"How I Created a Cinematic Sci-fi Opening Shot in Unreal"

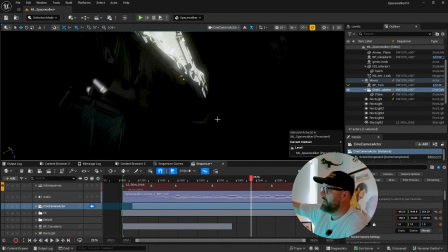[5:58]
We get some great parallax here as we see that just how quite big I know it's not very big,
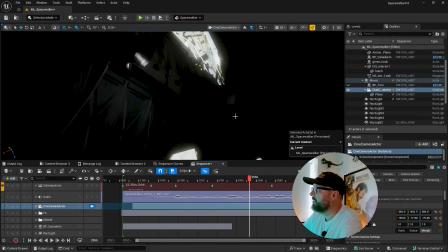[6:03]
the space station, but we can see we get levels and levels of parallax up through there. A lot of this was an accident.
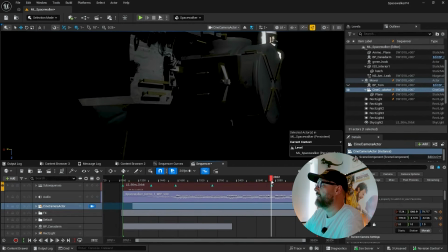[6:09]
I just put a couple of keyframes in and just tried to see what I could find. And then ultimately we get to here,
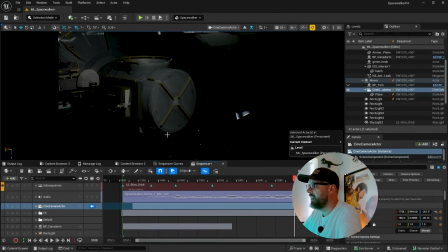[6:15]
which is where this is the Quest International Airlock, and that is where we will cut to. When we cut out of this shot, we will cut inside there to meet our astronaut hero. And I like just kind of slowing down here and to the point where we can see the light creeping over.
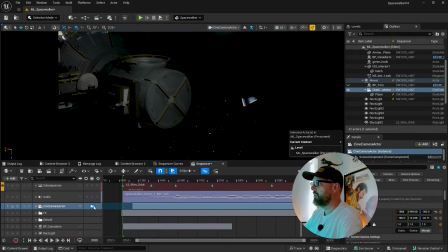[6:32]
You see the light growing. And what's really cool is, like, we just come out of here, like, come and look at the Quest Airlock here earlier.
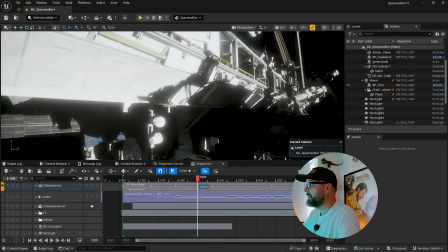[6:39]
So the camera's over there, it's still working its way down, but I mean, this is cool.
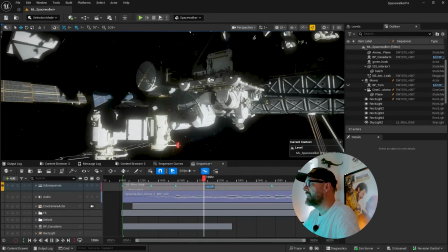[6:43]
This is real time, basically, and you know, we can see the shadows as they creep down over everything.
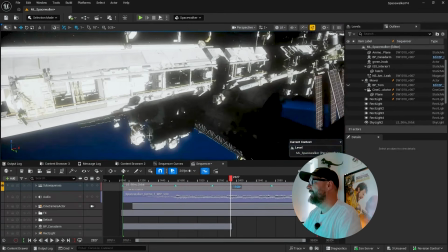[6:50]
It's just such a cool place to set a film, you know. So yeah, I've got one light there as well.
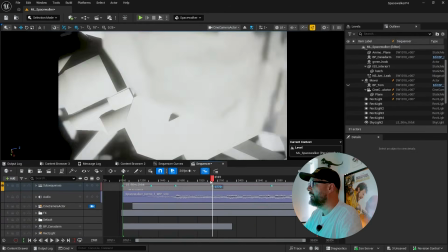[6:56]
Let me just show you the light. I'm trying to do as little additional lighting as possible.
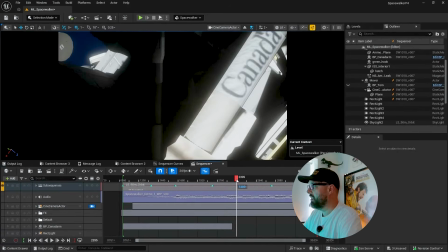[7:01]
You know, like in space, largely there's one light source, which is nice for making films because obviously I won't have to worry about one light source.
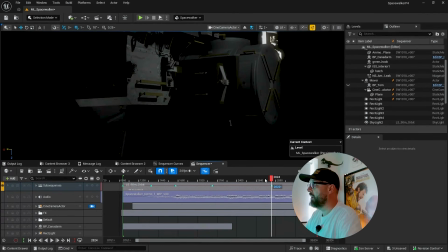[7:10]
But I will obviously be using additional light sources just when I need to embellish things, and this is one such instance.
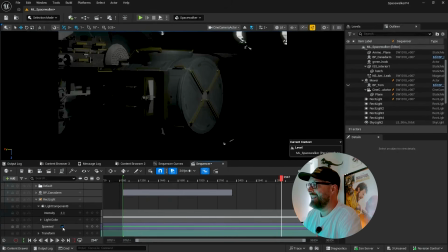[7:17]
I did a rect light here just to make it so we could actually see the Quest Airlock because it's completely in shadow by now.
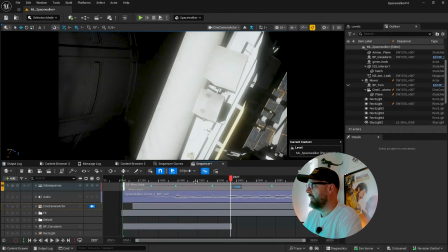[7:24]
And I'll be doing quite a bit of that as I go through the film. Let me just talk quickly about this time warp.
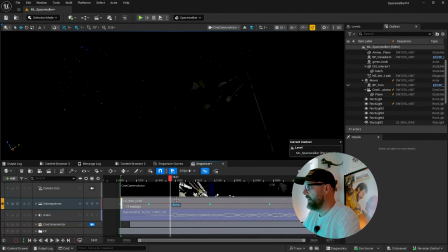[7:30]
So this subsequence is my 90-minute orbit. So if I click into here, this is a 90-minute timeline.
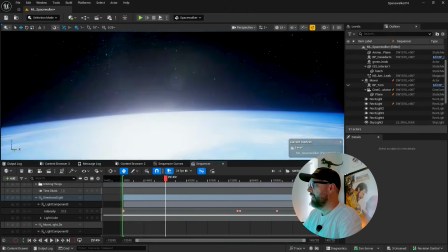[7:36]
I've talked about it on other videos. It's a 90-minute timeline. It behaves exactly as it would.
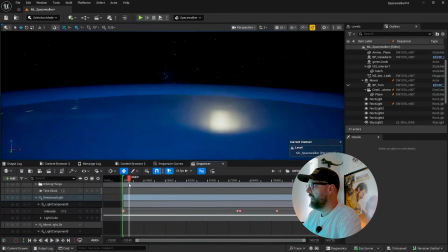[7:43]
We come open up onto in a night pass, coming into a day pass, which is when the sun comes up.
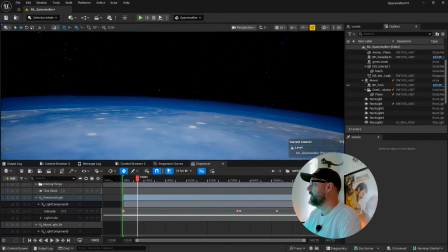[7:49]
Let's do it over here.
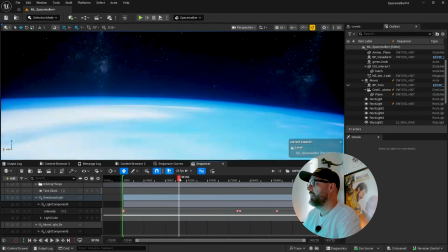[7:51]
It's where the sun comes up, and then it keeps going through the day, and then at night time, then up comes the moon, and we keep going.
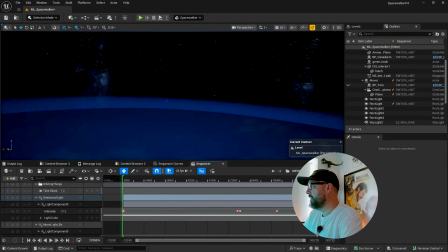[8:00]
And so the film's going to be in real time, and so this entire process will continue, and then ultimately at the end we get to a day pass.
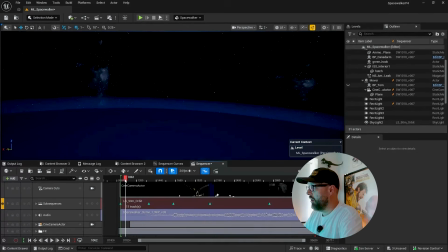[8:07]
Now, that's completely fine, but for this shot, the lighting obviously plays a major role, because not only do we get it on here, I know we'll talk about the music in a second, but it's timed to the music.
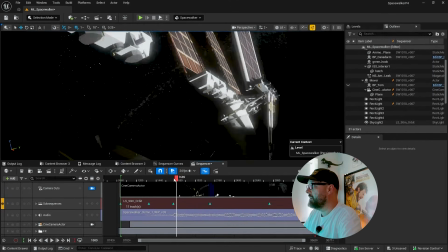[8:21]
So there has to be a certain level of like control.
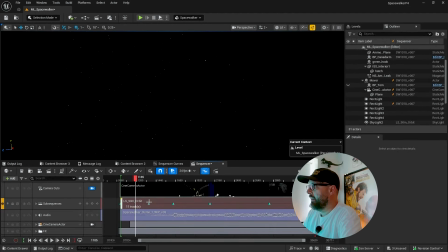[8:24]
And so what I did was I've been in here and I actually extended using the sequencer from Subsequences.
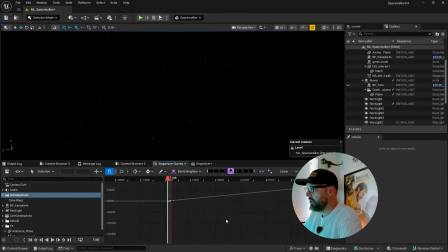[8:31]
So this is my time warp. So that's the entire 90 minutes. And I just played with it in here for this sequence, for this opening shot. So the time warp barely moves here, and that's just because I extended it so that I could get this camera move in. And then when the time warp actually starts, that's fine. I'm just adjusting it very slightly for this shot.
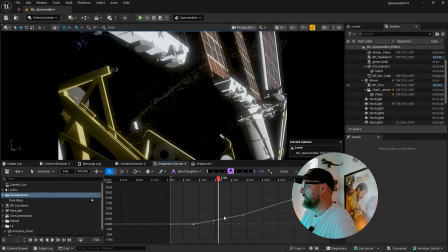[8:50]
There's two things I want to get. I want to get that in, and because I'm setting these keys, I can kind of control where it happens.
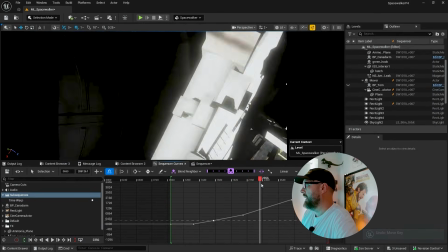[8:59]
And I also wanted to get, when we get to here,
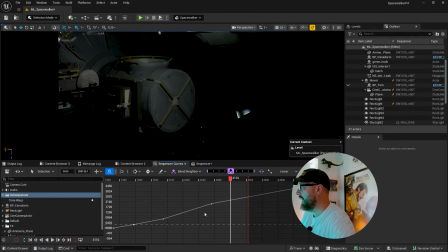[9:04]
to the end, I wanted to have changed it sufficiently such that this light is growing.
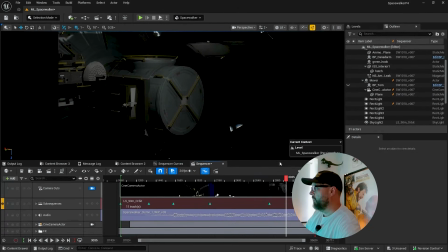[9:13]
I just wanted to be able to see that. Now, once we're outside the shot, the time will be returned to normal and it'll be running in perfectly real time. It's a very slight deviation from real time here, just in terms of the lighting, just to change that.
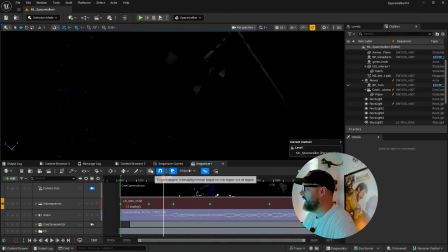[9:27]
And then to talk about the music for a minute, I'm using it live in Unreal Engine. I don't see no reason not to.
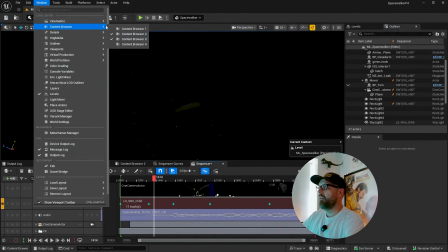[9:33]
The render that you just watched is a render directly out of Unreal, so it's not like I've added the music afterwards.
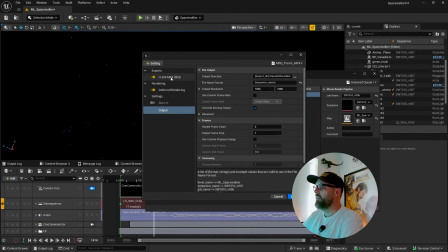[9:41]
You know, I'm rendering as a previs MP4 with the audio, and that's exactly what you've just watched.
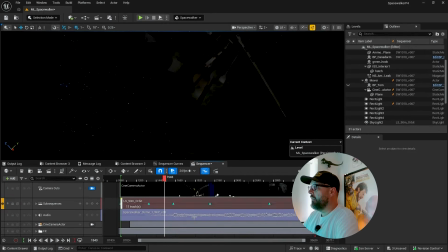[9:47]
And I found it useful in here, obviously, because I can see the waveform. I know that this is the kind of sort of big crash, the big musical crash that Mike put in, which is where I wanted to have my light to come down. And that will be continuing.